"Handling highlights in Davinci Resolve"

What's up? I can't believe that's a thing on YouTube.
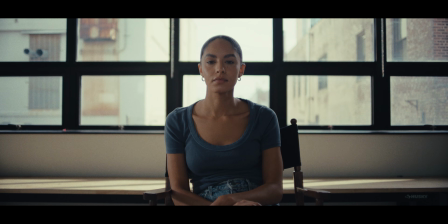(0:04)
But anyways, lately I've been finding myself shooting with windows in the background. This is on a very special lens, the rehoused 35mm movie cam from Arri.
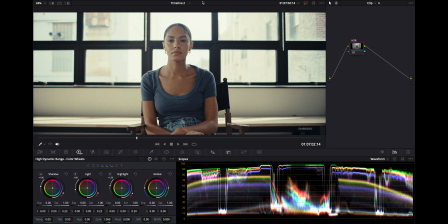(0:14)
Very nice look. We have a grade on the timeline. We have an image that is a little bright back here.
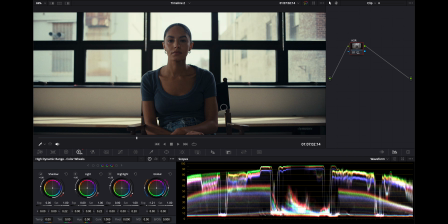(0:21)
So I'm going to bring down the exposure to where she's looking good while keeping in mind this should be looking like real life and not too crazy. So we have to be subtle. So I think she's good right here.
Feeling like I should, I'm all good, I'm all good.
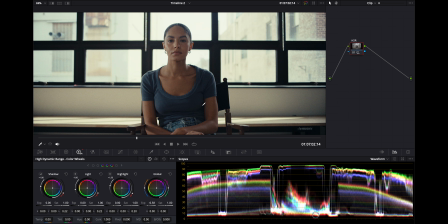(0:38)
After this, we want to tackle our highlights, and I'll go through a couple different ways in Resolve that you can do this. Keep in mind, this happens before your Rec 709 or your grade.
Feeling like I should, I'm all good.
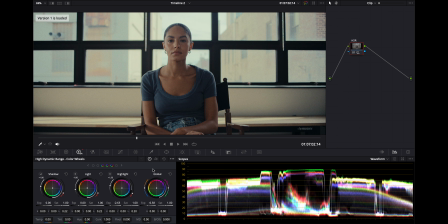(0:50)
We'll start with the highlight wheel. So I'm going to bring that down to 90. What we're going to do now is adjust where it's pulling.
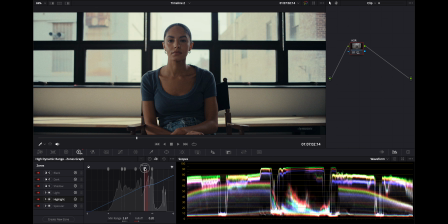(0:57)
If we drag this up, if you look at the scopes, it's only affecting the very top. So here, there's no change to the image. And we're going to bring this down till we get some of that detail back in. And you can see there's a point where it kind of just flattens out the detail that's out there.
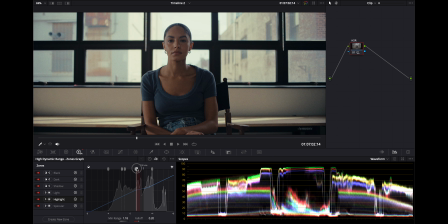(1:12)
And if you just get this in the right spot, maybe to somewhere around here, that's looking pretty good. This is what we had before, and this is what we have now.
Feeling like I should.
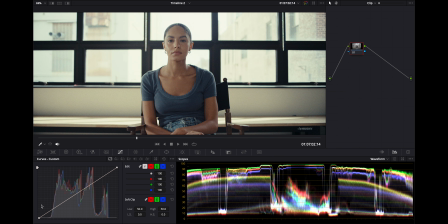(1:24)
Okay, we'll try one more. We'll stay on the same frame, but we'll just do this in the curves. So the first thing I'm going to do, I'm going to grab not the top part of the curve, but right below it and just pull down.
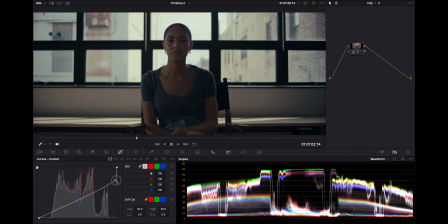(1:35)
And I'm looking at the scopes right now. I'm just going to pull it down until we get back kind of around that 90. So our background is looking good. She is too dark. So I'm going to click her and we can see that's where she is on this curve.
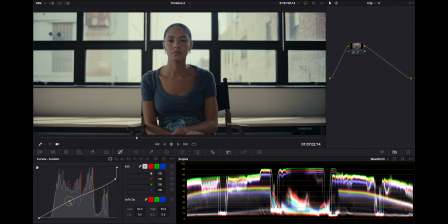(1:47)
And then I'm going to grab this, bring up her exposure a little bit, and then I'm going to bring down the shadows a little bit. And we can just see what happens here to just make it pop a little bit more. We've tamed the highlights out the window, just all within the curve. We will do one more.
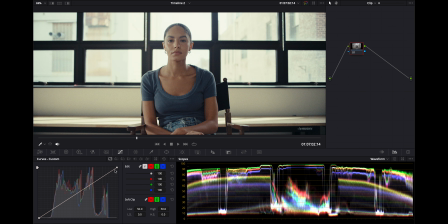(2:03)
I added a new version so we can go back to this, where we, instead of grabbing below the top of the curve, we will actually grab the top of the curve.
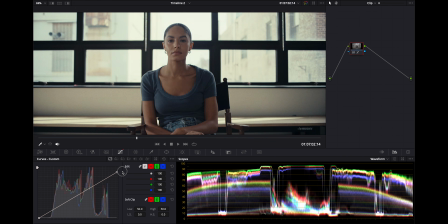(2:09)
So I'm gonna bring this down. I'm bringing it down for the background. So this is where I want the background to be.
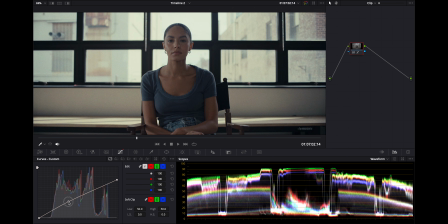(2:16)
I will click her, bring her up, bring the shadows down a little bit.
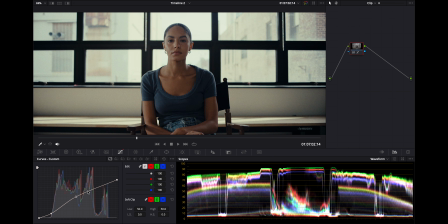(2:21)
Finesse this, so that's looking better. Maybe pull that down a little. So slightly different approach, and before we had this, so now we have this, and we can compare that to our first version where the highlights are in a similar spot, but she is popping a little more here,
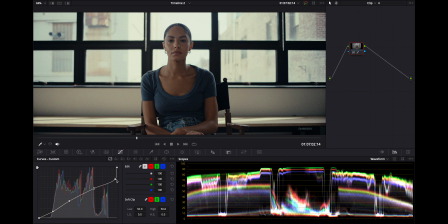(2:38)
likely because we brought this up here. And we can move into this one and just bring the highlights down to match where the other version is. And we have two images that are only adjusted in the curve below the grade that have two completely different looks,
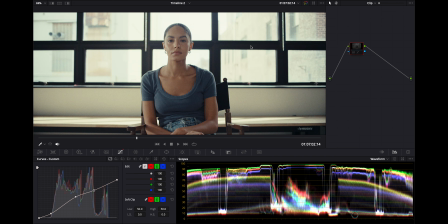(2:52)
but we have saved the highlights and managed them a little bit more.
I'm all good.
In the primary wheels, we can adjust the highlight and bring that up and down.
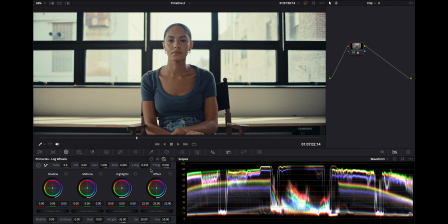(3:02)
And if you change it on here, it also is the same in the log wheels. So for highlights, same in primaries and logs.
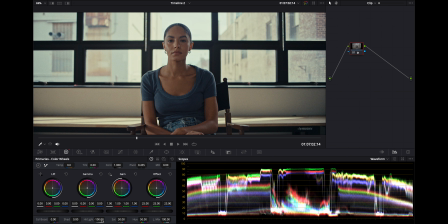(3:09)
So we can just bring down our highlights like this. And this to me kind of makes like an HDR-ish looking image. So we could see the difference between bringing down the highlights here and doing the work we did in the HDR wheels,
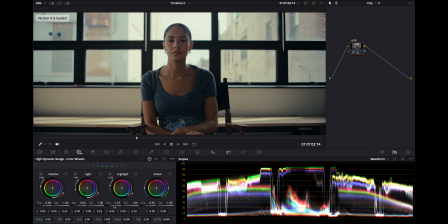(3:24)
where this image looks a little more natural.
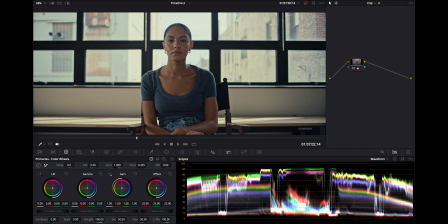(3:26)
It's kind of like popping more like an HDR look when we do the highlights here, whereas she looks much better with the HDR wheels.
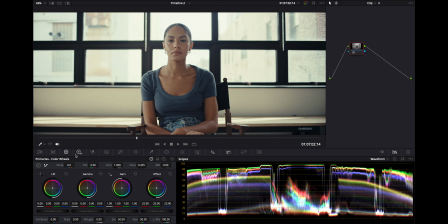(3:34) Feeling like I should, I'm all good.
Another one that people might get mad at me for is just using lift, gamma, and gain.
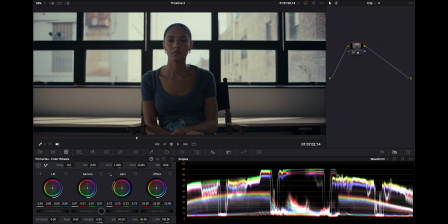(3:42)
So I'm going to bring down our gain, get the highlights around 90, bring up our gamma, and we can see that this is really flattening things out.
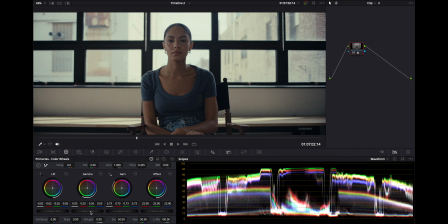(3:49)
Bring down the shadows a little bit. While this brings down our highlights, we have kind of a weirdish looking image here for this scene compared to the others, but I still think that you could do this in certain scenarios.